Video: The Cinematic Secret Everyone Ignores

The one thing everyone ignores. Hello everybody, my name is Marco Bagnoli, I'm a cinematographer, and there's one thing no one talks about. Everybody is online talking about lenses, lights, composition, but there's one specific thing you have to consider before you even touch the camera. In this video I'm going to break down a commercial for you, and while explaining I will show you the secret what I'm talking about.
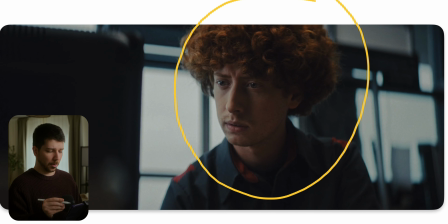[0:23]
This is the first shot, and the first thing you notice is probably, oh yeah, this shot looks cinematic. But how do we prepare a shoot like this? First things first, camera, settings, how do I set up a shot like this?
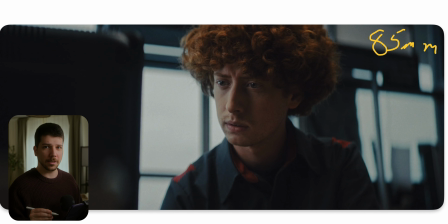[0:36]
A lot of people dismiss these focal lengths. There are not many people anymore that shoot above 50mm. A lot of young filmmakers don't do it anymore because of social media, 9:16 aspect ratio.
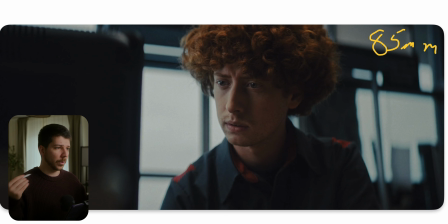[0:50]
You need space. That's the reason why we're shooting on those 24mm, 40mm, 10mm. It gets wider every year. But on a narrative space, using tight lenses, 75, 85, 100,
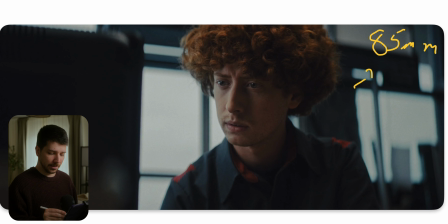[1:06]
135mm, gives us this nice compression. As you can see, the wall in the background comes really close, and also the foreground, and it really sandwiches our actor in the center, and we have full focus on him. Also nice roll off.
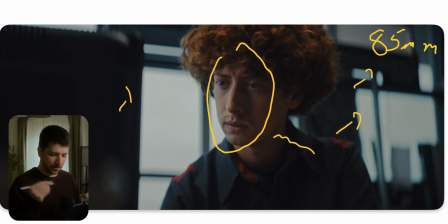[1:22]
As you can see, the focus is only on his face and his shoulders are already getting blurred. I think that's a really cool look that are still used in a lot of movies, like I said before, narrative work,
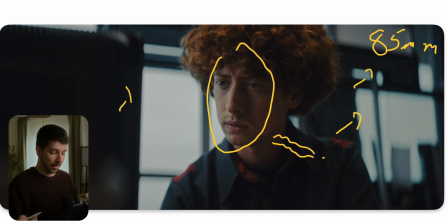[1:38]
and it's great for conversation, a dialogue, and also just to enhance the importance of a shoot. When you shoot everything wide angle, there's this one scene where everything gets closer, more compact.
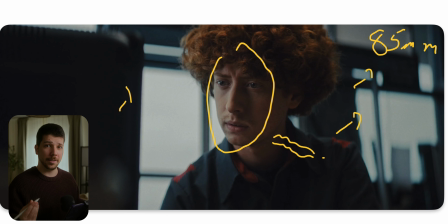[1:51]
The scene gets a little bit more weight, and for a lot of scenarios this is really important. Then the next thing you have to do when you want to look like this, expose for the highlights.
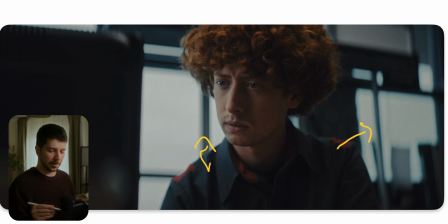[2:06]
Today there's no reason at all to not expose for the highlights, because every camera out there from 1,000 euro has a log format, or even 500 euro when you use something used.
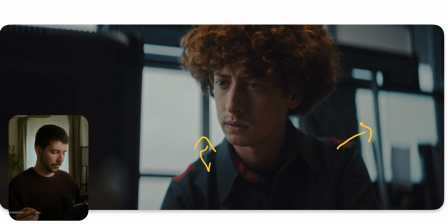[2:20]
They all have a dynamic range from 12, 13, 14 stops, and most of the time now we are safe. The only thing you have to add is the light. But the roll off and the look now looks perfectly fine. So when you have a big location where you have to shoot through windows, always expose for them.
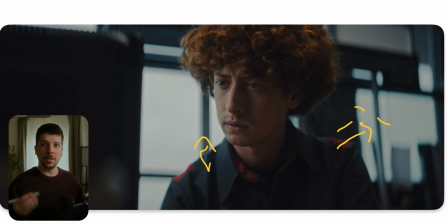[2:39]
Then the problem you have is the ground exposure of the room gets really dark, and you have to counter it with big lights. So you will probably place outside. It depends clearly on the time of the day.
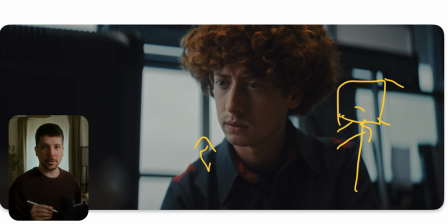[2:52]
Is it a cloudy day? Is this a bright day? You will put big lights, the strongest ones you have most of the time on a big shoot where you have a lot of budget, M40, M19 or 18 kilowatt lamps.
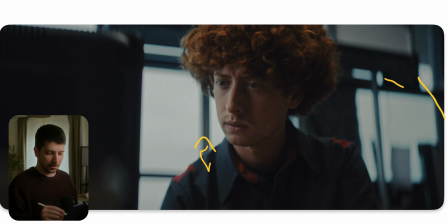[3:05]
Just blast the light back into the scenery, just on the ground, just get a bit of texture on there, on the ground exposure. And there will be one light most of the time that it's hitting the actor, and you put a diffusion in between to get a little bit nicer roll off,
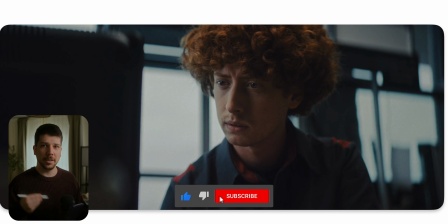[3:23]
because everything looks more natural when you still use the logic of the room. So when there's a window, there's a window, and there somewhere's a window, the light has to come from there. This is what gives you this natural cinematic look.
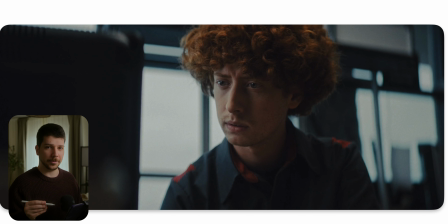[3:39]
Then also when you have windows, your light source at the end of the day, your diffusion should have a similar size. So if someone stands in the area of the windows and they're like this big, you put a butterfly diffusion here in this situation,
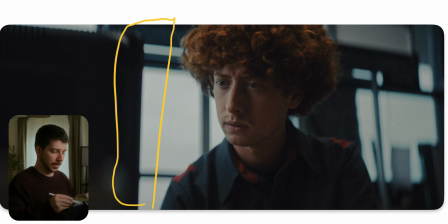[3:57]
probably something like 8x8, 6x6 butterfly frame in between with a half silk, and let your big light shoot through there, and then you get a nice highlight roll off that looks natural.